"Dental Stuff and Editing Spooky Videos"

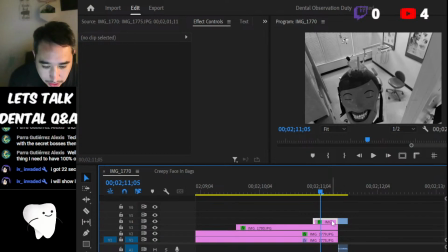(65:30)
Because this is just a last moment shot here. If I go and mess with this mask, and I went and brought this in, and I made it just more flat with its head, even though the freaking bar,
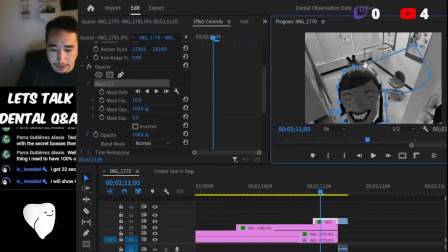(65:49)
even though there's a little bar there to control when they open and close. Oh, I should do some shots with his mouth open. It's even creepier that way. Oh, I'm gonna film some more spots tomorrow anyway, so that's not too big of a deal.
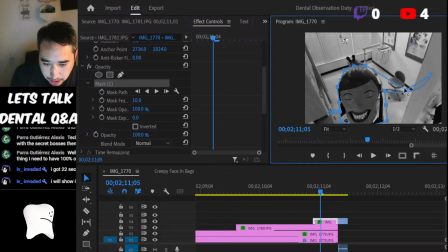(66:05)
Why do I have this all the way out here? Is it because I have a body here? Oh, it's because I'm hiding that. Okay, so let me go and do that. I'll keep this the same then.
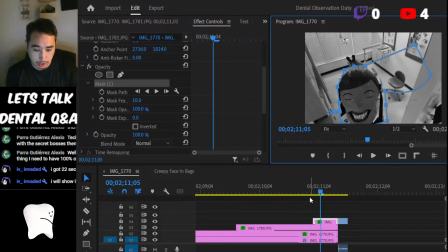(66:21)
Have a couple feet sticking out right there, so that'll work.
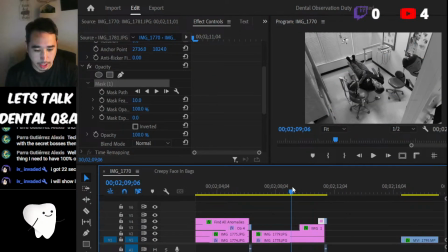(66:26)
I don't want to run these side by side, but this is an awkward moment, so I'll probably put this in minute 2 as I go in there, because all hell's breaking loose in minute 2.
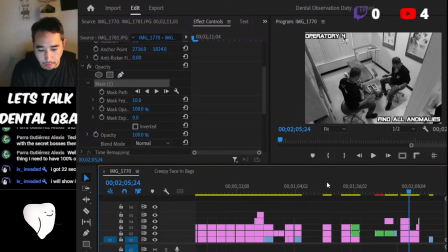(66:40)
Which this is in minute 2, but I have a bunch of dead space happening right in this area, so that will be a little bit later on.
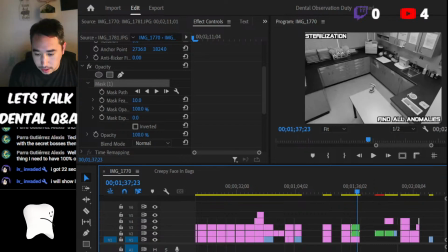(66:49)
So let me go and grab another scene that I can go and work with.
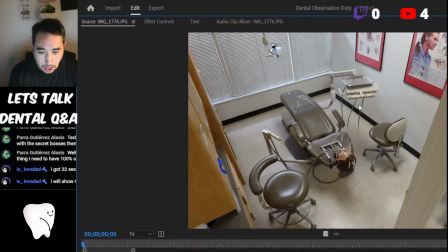(66:54)
This is something that I wanted to work on because all the contraptions are going into their mouth. But I wanted to make it even more creepier by maybe I can pull up in one of these windows tomorrow when I frame this shot. Because if I pull up that window or make someone stand there,
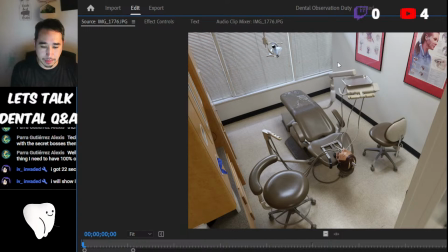(67:13)
I can put like my hand or something right here, like halfway in, halfway out. Because that's what I usually do for my students when I'm going in from room to room, creeping along this little edge line. There's a space where I can sit right here or stand right here all creepily. But it needs to be creepier.
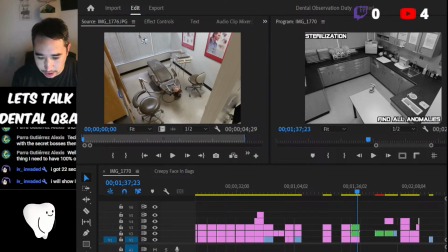(67:31)
So let's bring this shot into frame. I can start building it a little bit. Let's paste so it stands to the same color as everything else is doing.
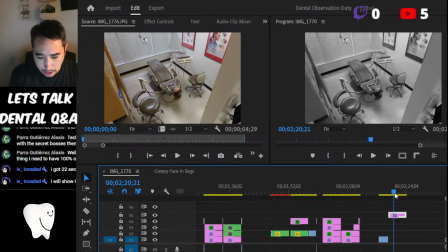(67:45)
From there we can go and take that shot. I want to make it creepier, so let's go and... What's something cursed that I can add to this? Unless I want to do a frame zoom in. Oh, let's do an overlay.
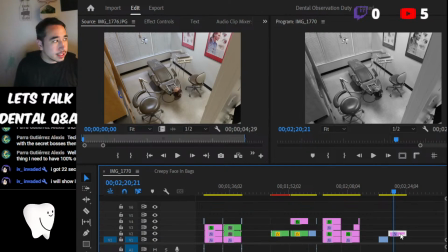(68:03)
Let's do like a not a static, kind of like a screen tear type of deal that's happening to this. With that, then I think I have some screen tear things tucked away here.
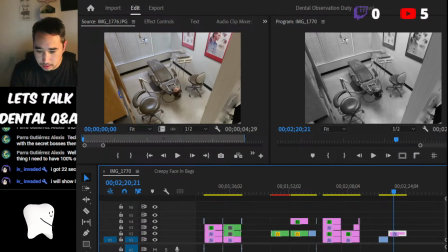(68:22)
Let me go and find some. There's my green screens folder. Where the hell is it at? Here it is.
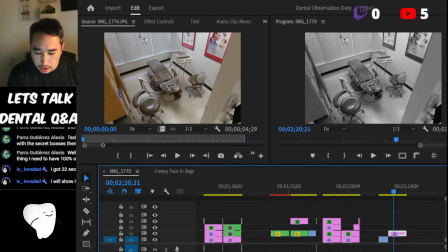(68:37)
Memes and screens. Green screens. Or do I have screen? Oh, that's sound effects. I don't need sound effects. This is going to be a fairly background music dependent one. So let me go and throw that. I got it. Finally have 100% of it.
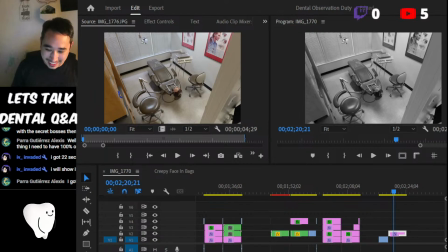(68:52)
You knocked that out pretty quick, buddy. So congrats on that. But that's awesome.
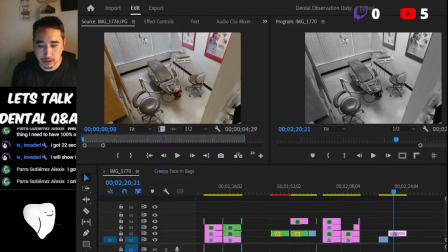(69:09)
Let me go find a green screen that can do an overlay for this. You know, I thought I did one in the realm of, what's it called? The Grudge. Oh no, not the Grudge. The Ring. I only need Terra. You'll knock that out quick.
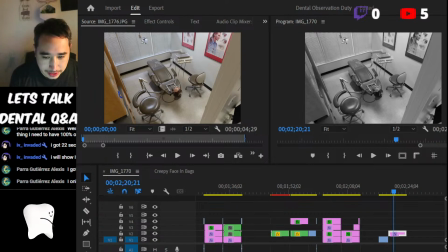(69:32)
All right. Overlays. Oh, I can do that.